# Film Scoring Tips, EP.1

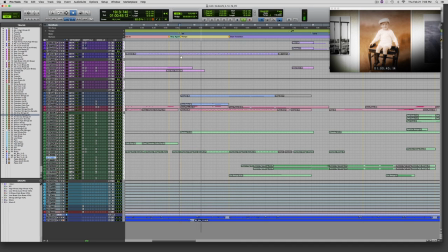[33:21] Young Norman was an astute observer, never forgetting the experiences or words that shaped him.
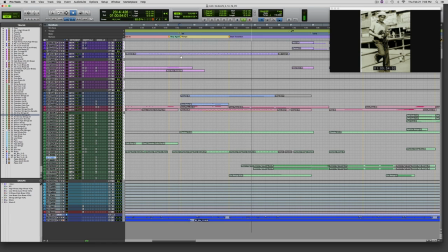[33:29] One day, while listening to his crystal radio, he heard Catholic priest Father Coughlin preach anti-Semitism. We believe in Christ's principle,
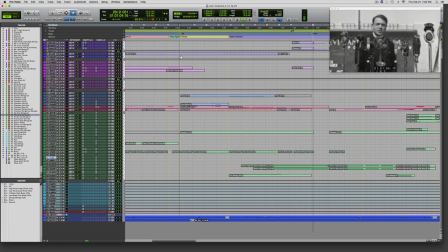[33:40] and I challenge every Jew in this nation to tell me that he does not believe in it.
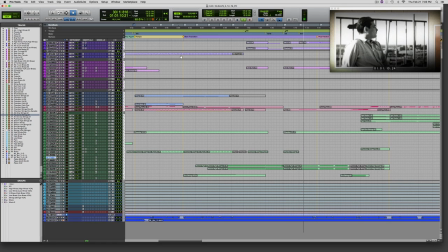[33:48] Norman remembered that sermon for the rest of his life.
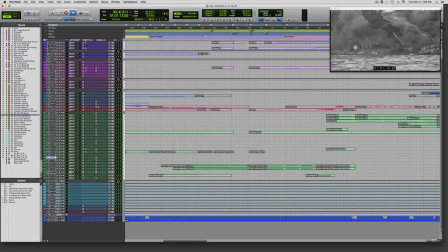[33:53]
Looking ahead, we're coming up to the attack on Pearl Harbor and his decision to join the armed forces in World War II and end up to starting his family life after World War II in Los Angeles. I felt it would be effective to have the music stop and become more ethereal.
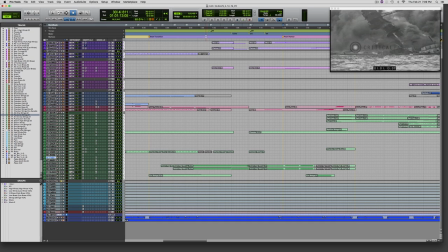[34:10]
This section is where I got the material I added to the opening, and here it is with a different orchestration and more of the special effect strings and even a wind patch to give the music a haunting quality that I thought fit well with the images.
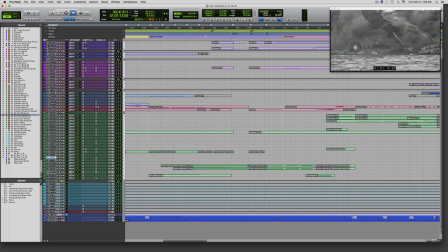[34:24]
My concept here was to create a mood, but not to dictate exactly what the viewer should be feeling, and leaving this kind of space in the music and choosing the right sonorities really helps in that effort. Again, this is a matter of proportion. This is not a World War II epic.
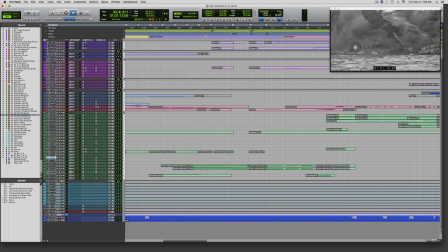[34:42]
It's a biopic about Norman Lear with World War II and his role in it. While this was an important part of his life, it was only one section, and looking at the whole arc of his life, you have to ask, how does it exactly fit into the full narrative?
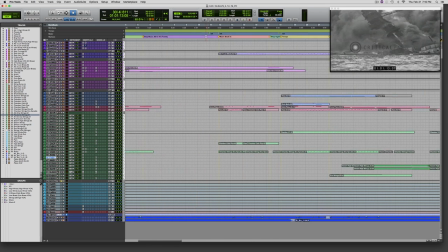[34:56]
The chords here are suspended seventh chords in a drop two voicing that are descending.
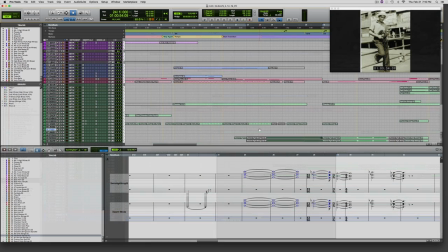[35:02]
Let's take a look at those.
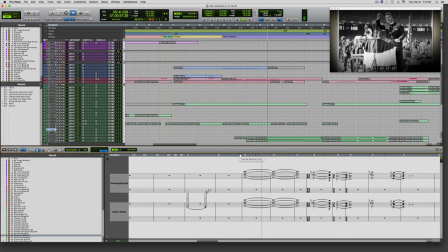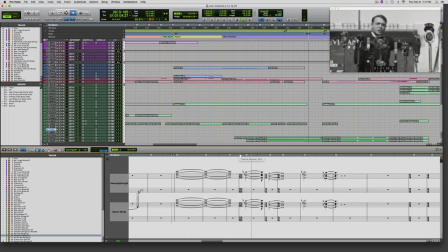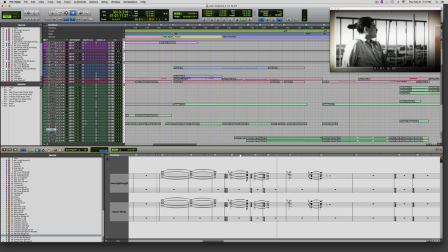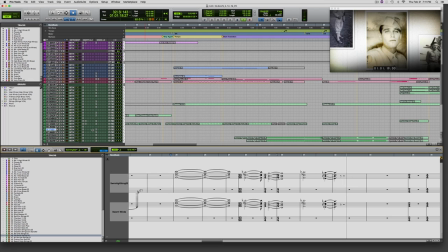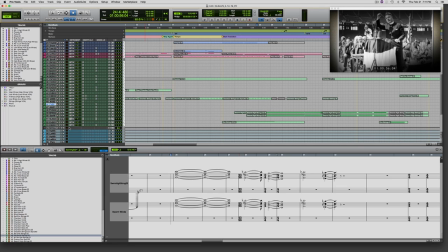[35:31]
Then I start the transition to the after-war section by bringing in a short ascending motive in the winds that leads us to resolve this section on the downbeat, and I go back to a variation of the music from Measure One of the opening,
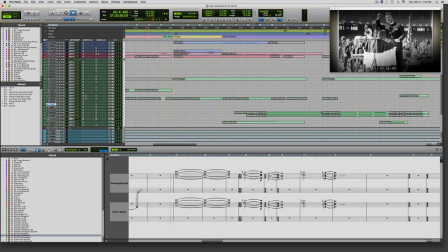[35:47]
this time reorchestrated, and this leads us to his start in television and films.
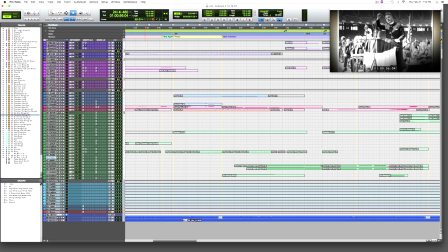[35:52]
Let's take a look at that with the dialogue, that whole section.
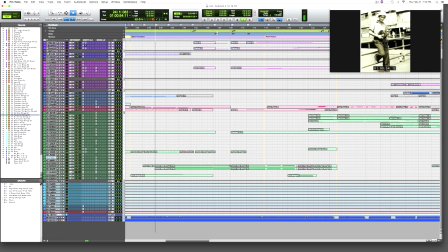[36:00] One day, while listening to his crystal radio, he heard Catholic priest Father Coughlin preach anti-Semitism.
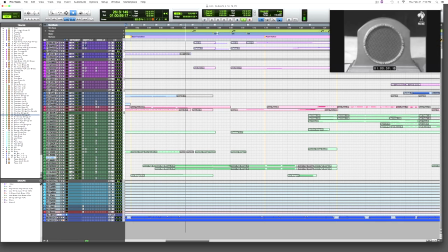[36:07] We believe in Christ's principle,
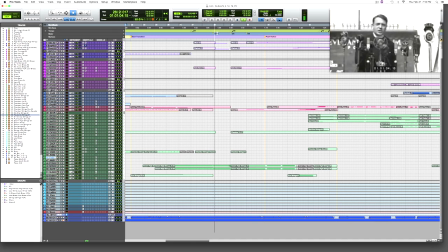[36:10] and I challenge every Jew in this nation to tell me that he does not believe in it.
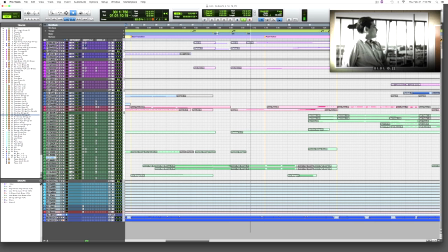[36:18] Norman remembered that sermon for the rest of his life.
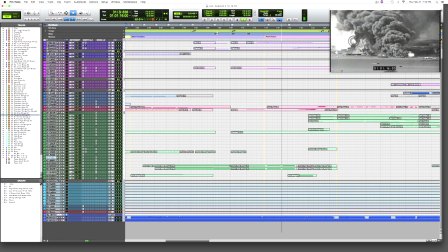[36:22] And when the Japanese bombed Pearl Harbor, he left the safety of college to enlist in the Army Air Corps.
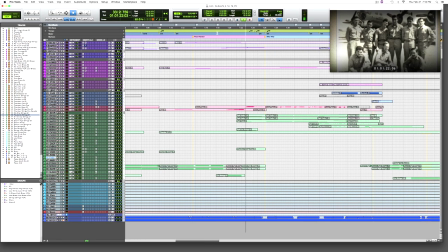[36:29] I wanted to be known as a Jew who served, he'd later say.
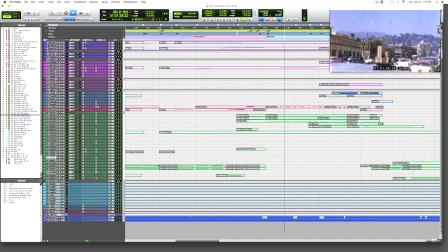[36:35] After the war, Norman moved his young family to...
I have a measure of 13/16 here.
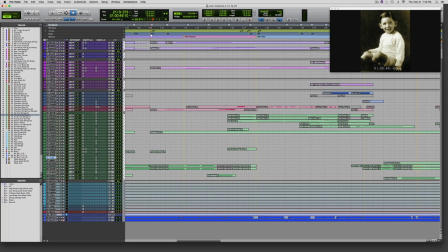[36:41]
The tempo changes here to 68 beats per minute, 3/4, 4/4. Then I've got 52 beats per minute. That would sort of be like a fermata. And then a measure of 2/4, and then after war. Let's watch this next bit.
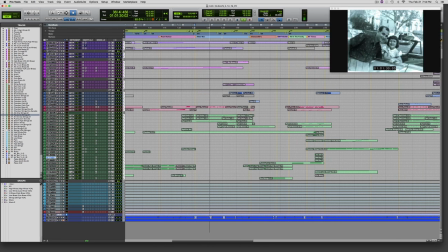[36:58] After the war, Norman moved his young family to Los Angeles and tried his hand at writing for television variety shows. It wasn't long after that he made his mark with films, earning an Oscar nomination for Divorce, American Style.
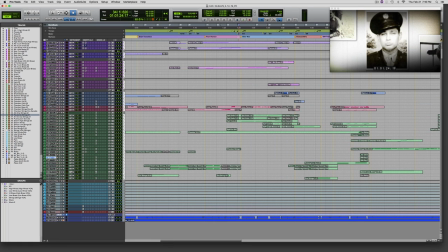[37:17]
You can hear how the after-war section is a variation on the opening. It has the eighth note pulse with the dotted quarter note accent, da-da-da-da-da-da-da.